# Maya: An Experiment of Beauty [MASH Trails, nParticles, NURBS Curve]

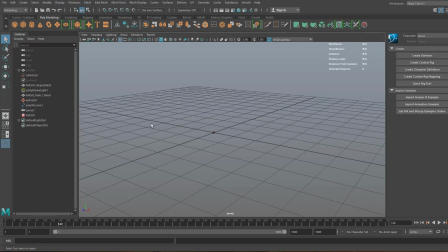[0:08]
Hello, this is not a usual tutorial. It doesn't start from scratch.
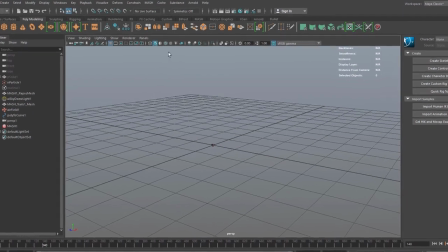[0:14]
The scene is already finished and the scene is pretty trivial indeed.
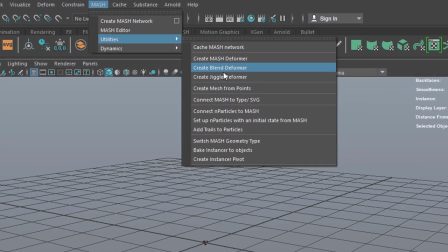[0:19]
It's a particle system which creates very few particles per second,
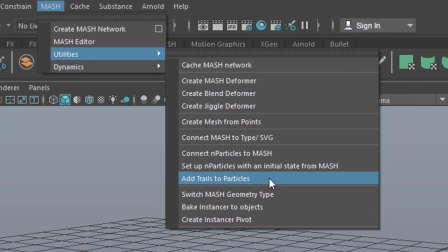[0:24]
and I wanted to experiment a little bit with this command here.
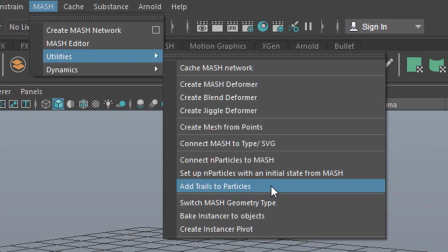[0:29]
Under the Mesh menu you find the utilities and you find add trails to particles.
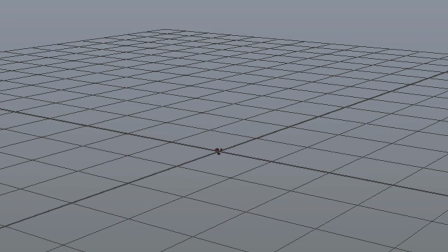[0:34]
So I created a particle system and I added trails to the particles,
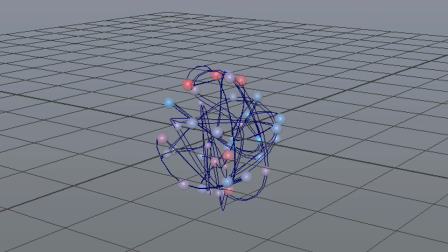[0:39]
and one of the ways to connect the particles or to interpret the trails is to connect the particles. The particles still behave independently, which is quite cool.
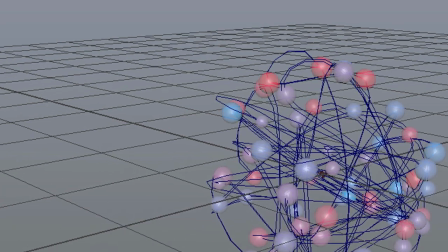[0:50]
So that was done quite fast, but then I thought, why not connect the particles,
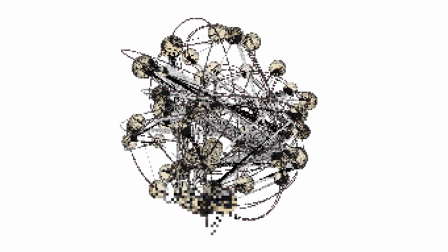[0:57]
which show up as bubbles in this rendering setting here, and I shaded them with a honey shader.
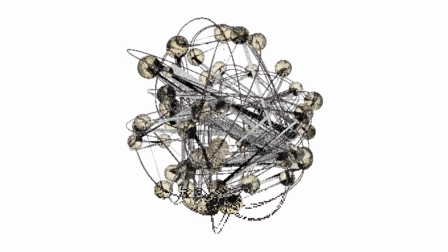[1:05]
Why not connect them with a curve? Since Arnold does render curves, I wanted to do that,
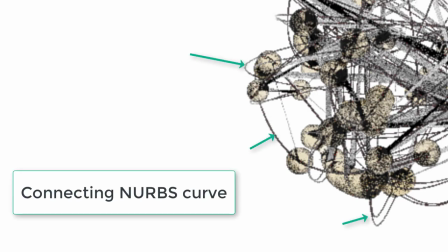[1:12]
and that took about 2 hours until I got a sort of finished result,
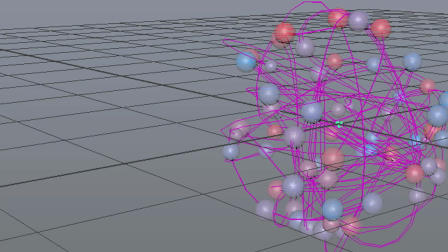[1:18]
and I'm still a little bit puzzled about how to proceed with it.
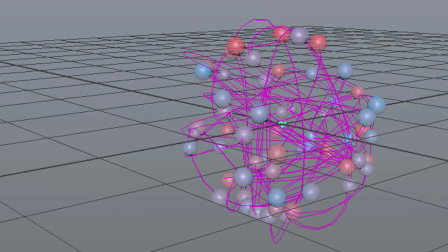[1:22]
And you see the particles as blue and pink dots. Now I added an air field which pushes the particles from left to right.
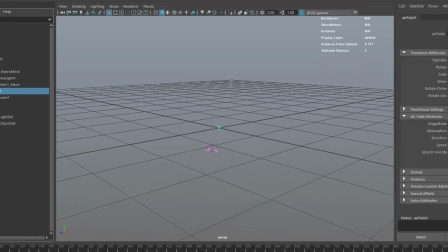[1:33]
And now you see that curve developing. It's actually a double curve because it goes back to the beginning.
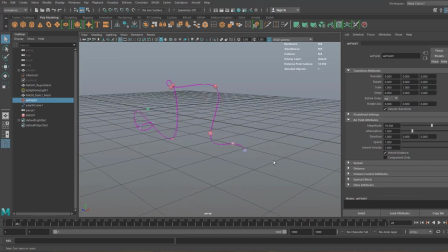[1:41]
It's a closed loop, so to say. And on the right you just saw the camera, which was my actual rendering camera, which I set up later actually. And here you see how the particle stream goes on.
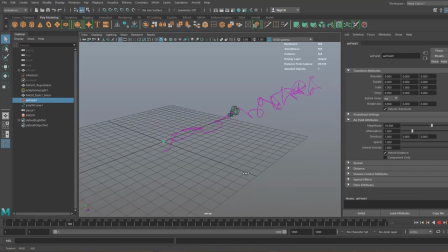[1:56]
When we look at the end of this process, we see that they don't get really further very fast. And they kind of cramp there and clump there, and but that doesn't matter.
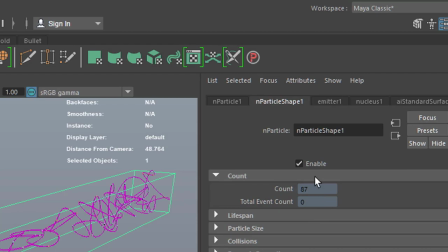[2:11]
I wanted to find out how many particles were in the scene at this place, and it's 87.
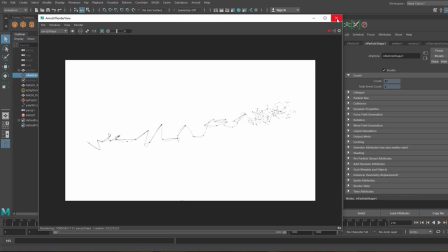[2:21]
And when I render this, it looks like this, which is not really exciting. That's the sky dome light now.
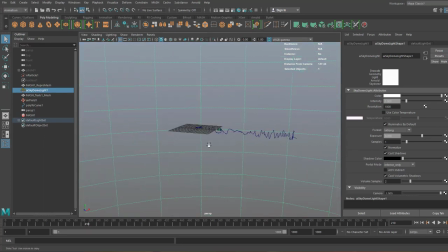[2:28]
The really exciting look is when you go into that against the wind, so to say.
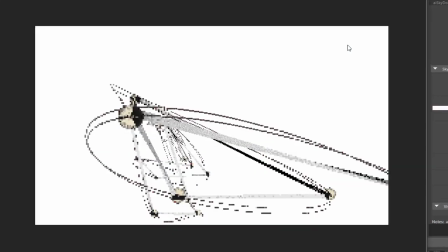[2:36]
And that's where I positioned the camera. And now you see all of a sudden it gets such a nice and dynamic image.
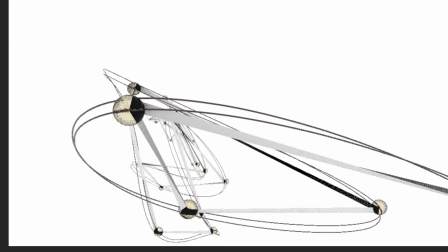[2:43]
It's pretty abstract, it doesn't mean anything, but that's how art is defined, basically modern art. It doesn't really directly mean anything. It gives the viewer the option to interpret it.
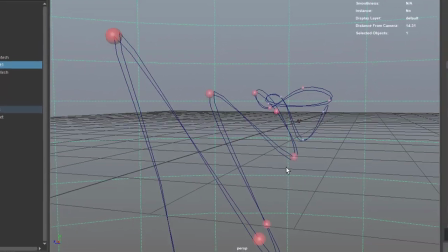[3:02]
I activated motion blur in the render settings,
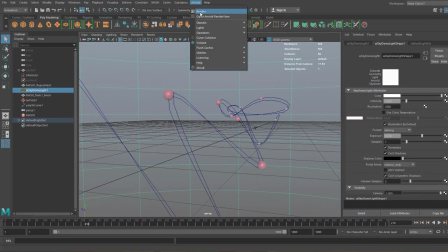[3:07]
and that's why Maya starts from the beginning in order to find the proper
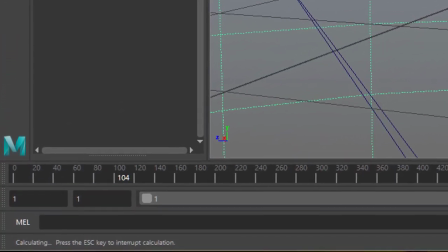[3:13]
in-betweening between the two frames I want to render, and that's what it does.
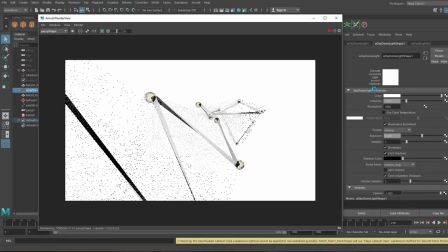[3:18]
And what it does is it makes the curve slightly blurred,
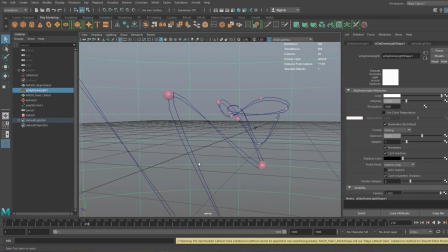[3:25]
which is obvious, especially when I go to the very beginning here and I render it again. So you see in the time slider, Maya reruns the simulation, not visible in the viewport, but only for rendering,
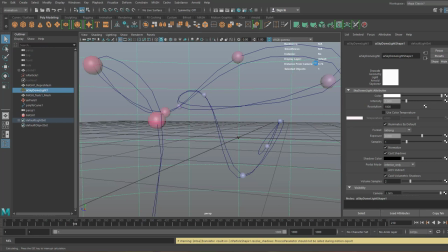[3:42]
because it needs the information about the position of everything
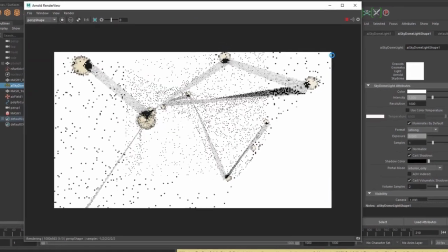[3:47]
before and after the frame I want to render with motion blur.
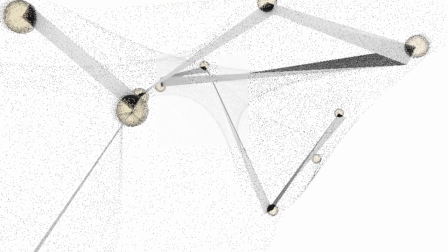[3:52]
And I can forget this scene now because the nice lines are not visible anymore, the curves. Only the in between, the trails as they're called, are visible, but not the actual curves.
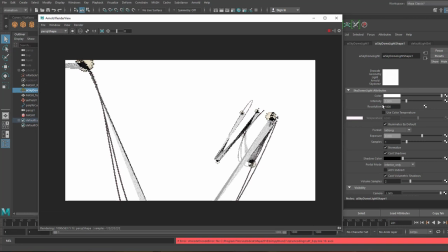[4:08]
So I deactivated motion blur in order to see the curves again.
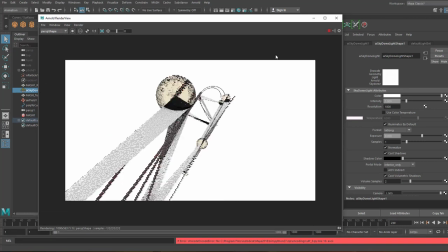[4:14]
And here they are, and they are really elegant.